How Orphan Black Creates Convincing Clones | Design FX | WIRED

Hi, I'm Mike Simol from fxguide.com for Wired. This weekend, Tatiana Masolani is up for an Emmy for Outstanding Lead Actress in a Drama Series for her work on the BBC America show Orphan Black. For four seasons, she's played Sarah Manning and about ten of her clone sisters.
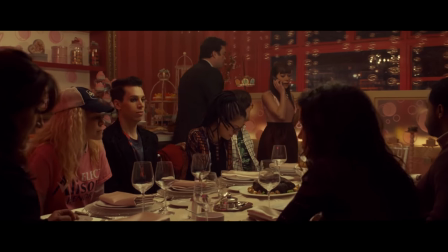45s
And it's a remarkable piece of acting performance.
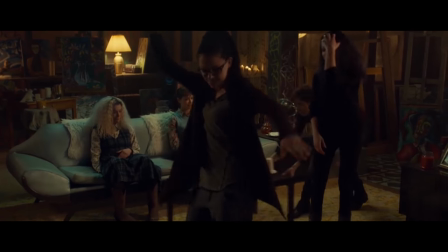47s
And of course, it works in part because of the visual effects team that she works so closely with at Intelligent Creatures, headed by Jeff Scott.
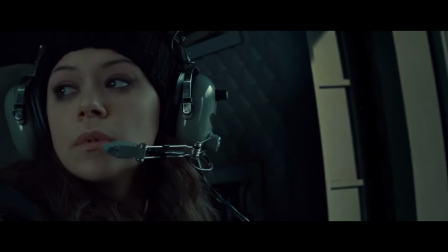55s
For this special Emmy episode, we thought we'd break down just how Tatiana goes about doing one of these major sequences.
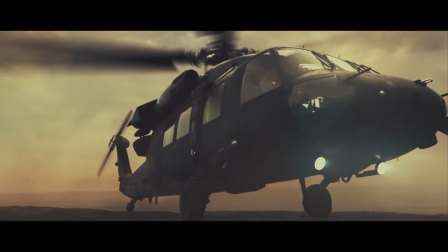62s
Each sequence, there's normally a VFX tour de force of some kind at the end of show, some real clone-on-clone action, and this season it was between Sarah and her evil clone Rachel.
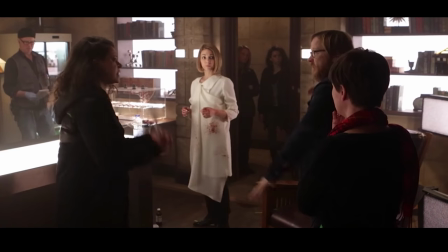73s
Tatiana works with an acting scene partner, Catherine Alexander, to produce these really complicated sequences.
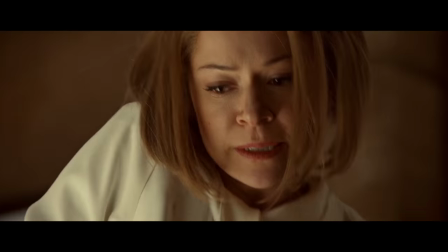80s
The writers write a scene, it gets storyboarded, mainly from overhead, and then they have a walkthrough with the director, DOP and just some stand-ins.
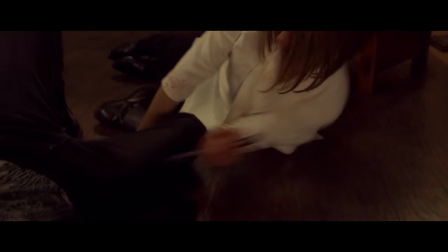88s
Only when they've worked that out do they bring in Tatiana and her acting double Catherine and of course any other actors in the scene.
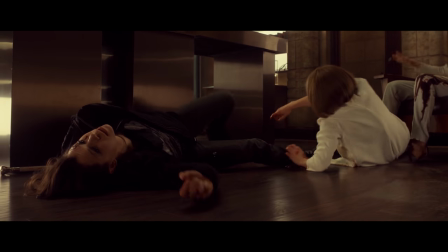95s
The actors then try and work out how to use the space inside the kind of rough constraints that Jeff and the team have set up as a framework. Then they come back the next day and they film it. When Tatiana is moving between roles, the change over time is really limited by hair and makeup. So Cosima to Helena is about the worst at an hour and a half, whereas Sarah to Alison is down to just a mere 20 minutes.
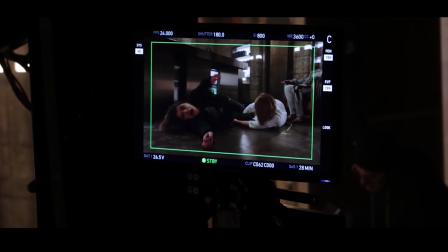119s
Here the transition between Sarah and Rachel, well it might seem simple, actually took over an hour because there was a lot of things happening in this sequence. Rather than constantly adding blood to Sarah's face, the guys at Intelligent Creatures decided to have just three different levels of blood makeup and then in In post,
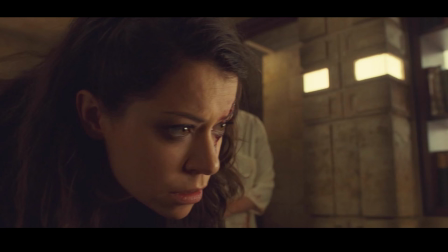135s
they did a heal and reveal by using face tracking to actually animate the blood flow on her face.
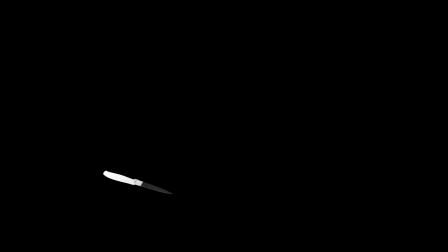141s
The knife in the leg was one of four different knives on set, either a real knife, a half knife, a rubber knife, etc. But in the end, all of those knives were replaced with a digital knife to give it real shot to shot consistency.
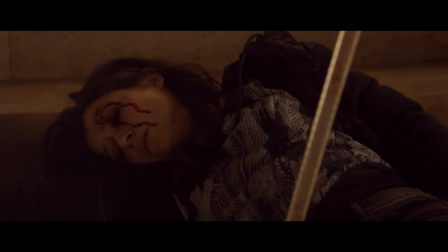154s
The team always likes to shoot the entire sequence perfectly solved so the editor can actually cut and use any particular part they want, whatever the drama requires. although here the editor actually required even more and asked for the team to go back,
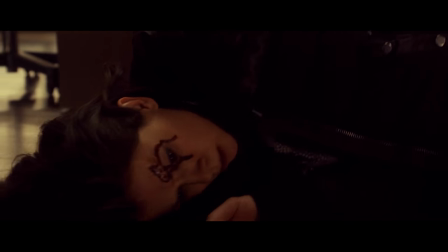167s
so a second unit went back a couple of weeks later for pick-up shots. The sequence was hard as Rachel is crawling all over Sarah. Oh, and a couple of other aspects. They don't use blue screen, so it all had to be roto'd.
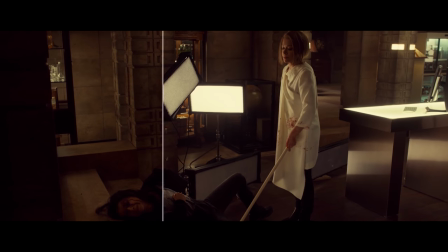179s
And in addition to that, there are a whole lot of lights that they couldn't move because matching lighting is incredibly important between the Sarah and Rachel take,
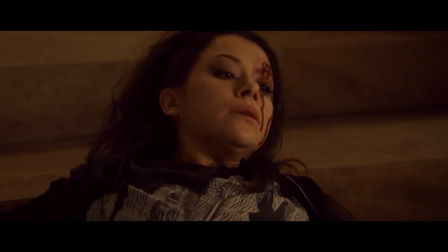187s
so whatever they set up, they had to stay with and then remove in post. In this past season, the Intelligent Creatures team did two and a half times as many effect shots as they did back in Season 1, some 750 shots.
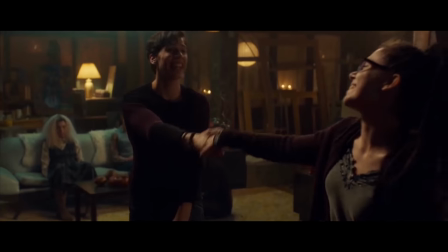199s
But it's actually the Season 2 finale, the so-called clone dance party, that wins the award for the most number of man hours.
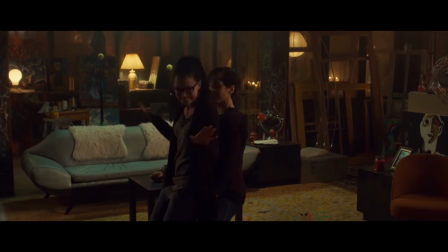207s
It actually required 5,000 man hours. That's about a team of 12 people for a month, for just two minutes of screen time.
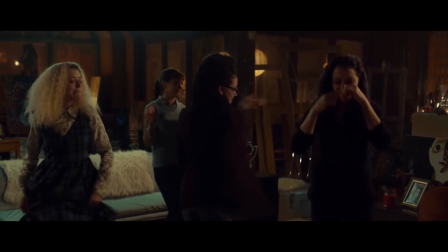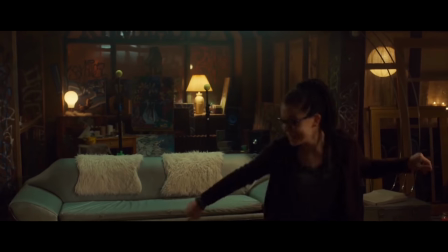And perhaps a close second to that would be the dinner party finale from season 3.
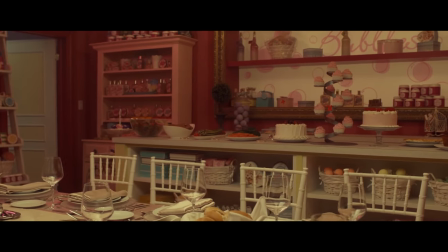233s Oh wow, everybody quiet, this is it. This is the call.
Oh, and if you're looking for some tricks in that scene, nearly all the chairs were glued to the floor.
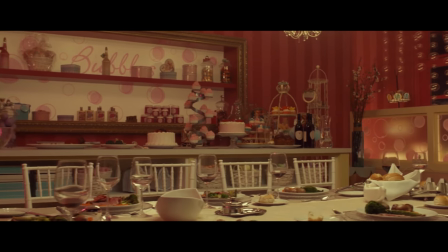243s
And if you look really carefully, you might count a few more wine glasses than might perhaps be needed. That's because glasses were added in post to hide composite scenes.
The epigenetic implications themselves are just mind-blowing.
It's rare to see any actor or actress producing such a range of performances as Tatiana does in Orphan Black. And thanks to the visual effects team, it's almost impossible to watch her and not think you're looking at a set of completely different actors instead of just one young, extremely hard-working actress. Well, don't forget, please subscribe for more behind-the-scenes action. I'm Mike Seymour for Wired.